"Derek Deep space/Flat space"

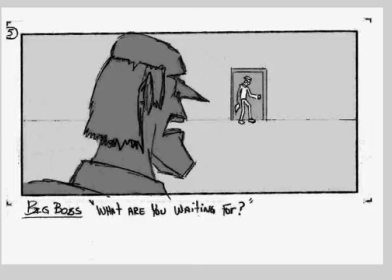[4:11]
I think you would just hold on a shot of the guy just sitting there, because here he's already gotten up.
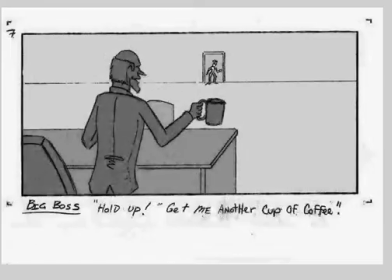[4:20] Sorry, sir. Go get me another cup of coffee.
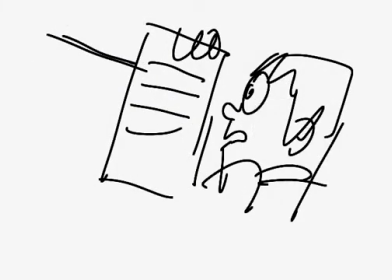[4:26]
So from this shot, if we were to do that, then you could do this.
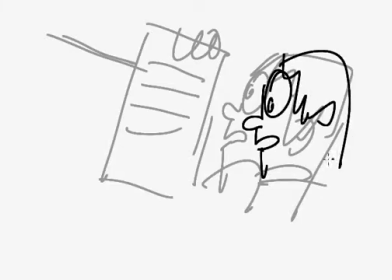[4:37]
Boss is holding his bad report in his face,
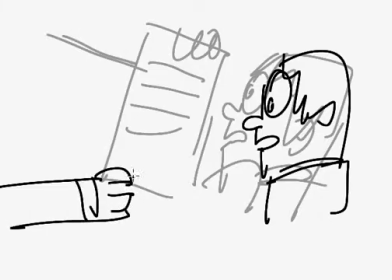[4:41]
and then he brings in his hand with the coffee mug.
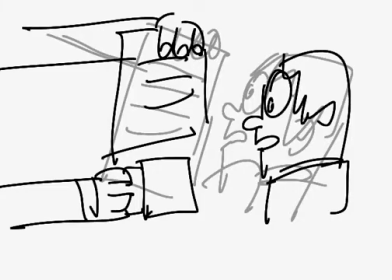[4:52]
So he's got two things in the guy's face. Like, you really are a loser.
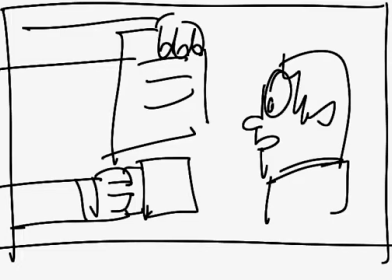[4:57]
Go fill me up some coffee and get me another write another report.
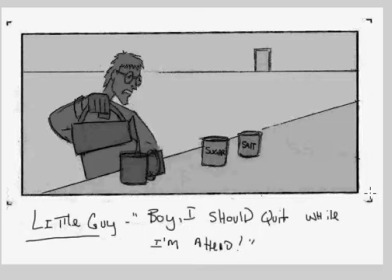[5:08]
All right, so here you want to avoid having to write something in the panel, or you have salt and sugar.
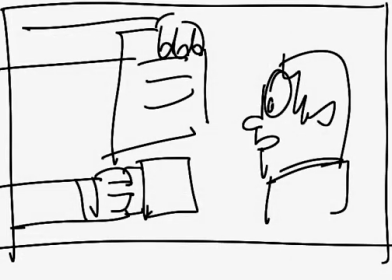[5:20]
Because if someone's looking at your thing and they don't know how to read, they might not get the gag.
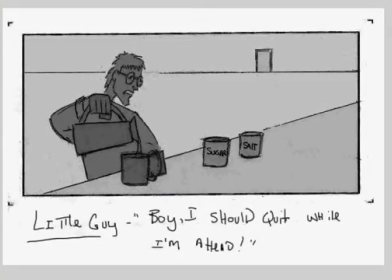[5:27]
What you can do there is you can make a different shape.
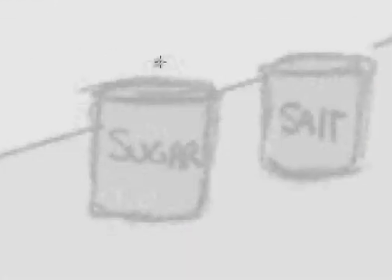[5:31]
If you ever see the sugar in an office, they look like, sugar container is usually this kind of shaped,
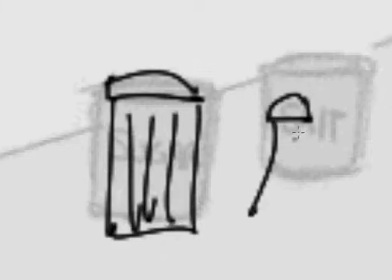[5:46]
where salt is this sort of a thing.
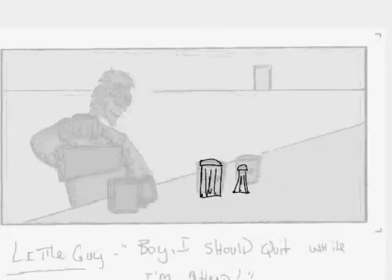You could do that. This staging also, I would suggest that you do this type of a thing with it.
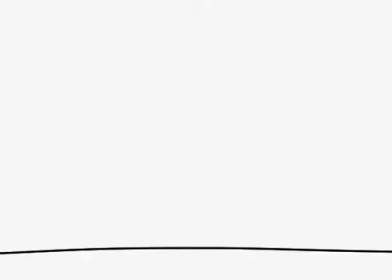[6:06]
Here's your counter. Whoops, that's a crooked counter. Here's your counter, your sugar, salt, and
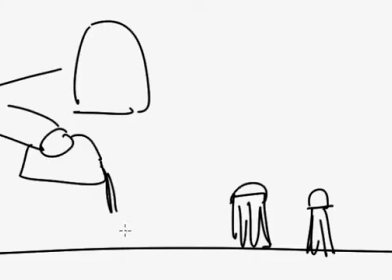[6:20]
little guy, pouring the coffee.
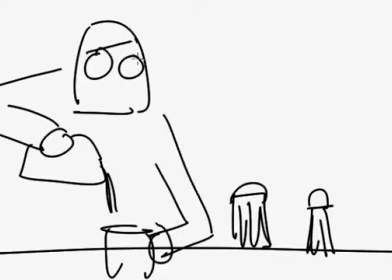He's bumming out. And you could have the doorway here.
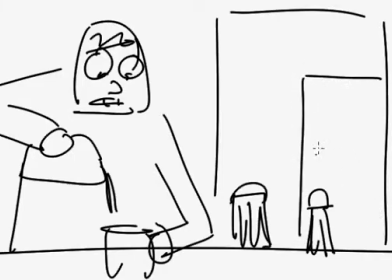[6:35]
You could have, boss's office here. You could have boss sitting here if you wanted.
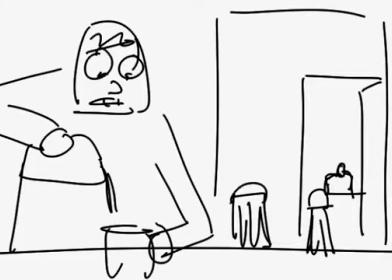[6:46]
And to make the difference in depth, since this would be a flat staging, you would throw some shading on it.
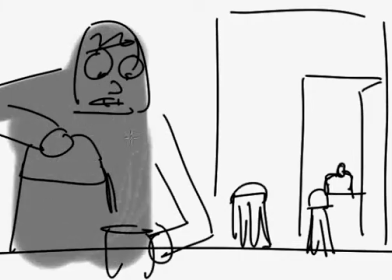[6:55]
So things closer to you are typically darker.
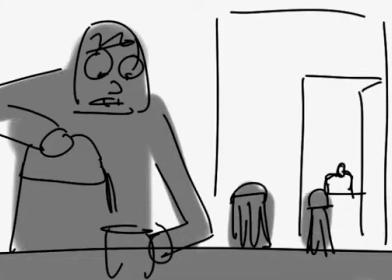[7:04]
And since this hallway is mid,
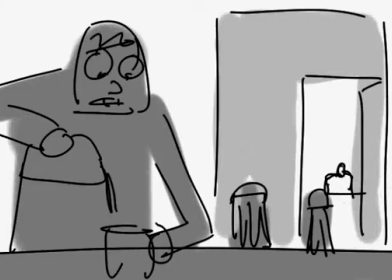[7:11]
that would be lighter. And the very background is the big boss, So there's that idea.
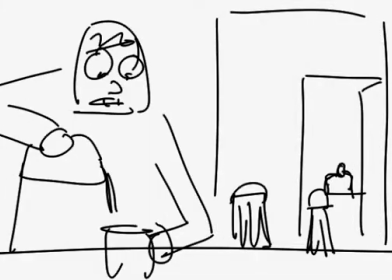[7:17]
Then when the boss yells at him, you could, let's see, I'll just get rid of that shading for now. When the boss yells at him, then you would have
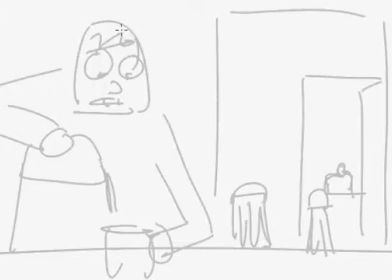[7:29]
little guy, oops, turn
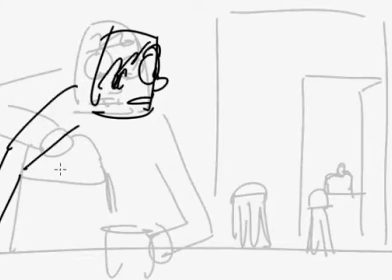[7:42]
and look, puts the coffee down, the pitcher, and he's got the mug over here.
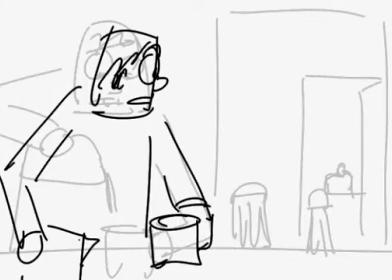[7:55]
Then he could absentmindedly reach for the sugar over the salt.
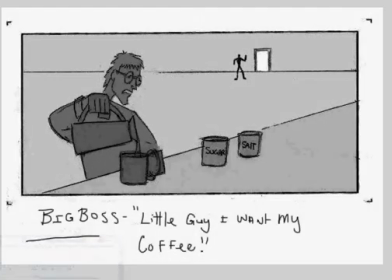[8:01]
And I like the idea of what you did there with that. Pours it in the coffee.
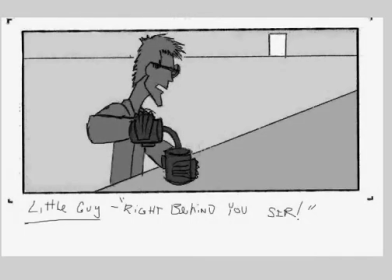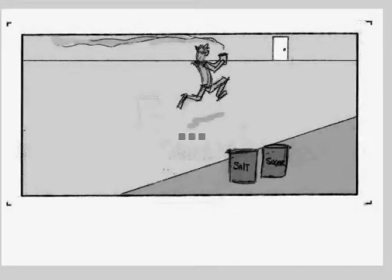[8:18]
Runs off.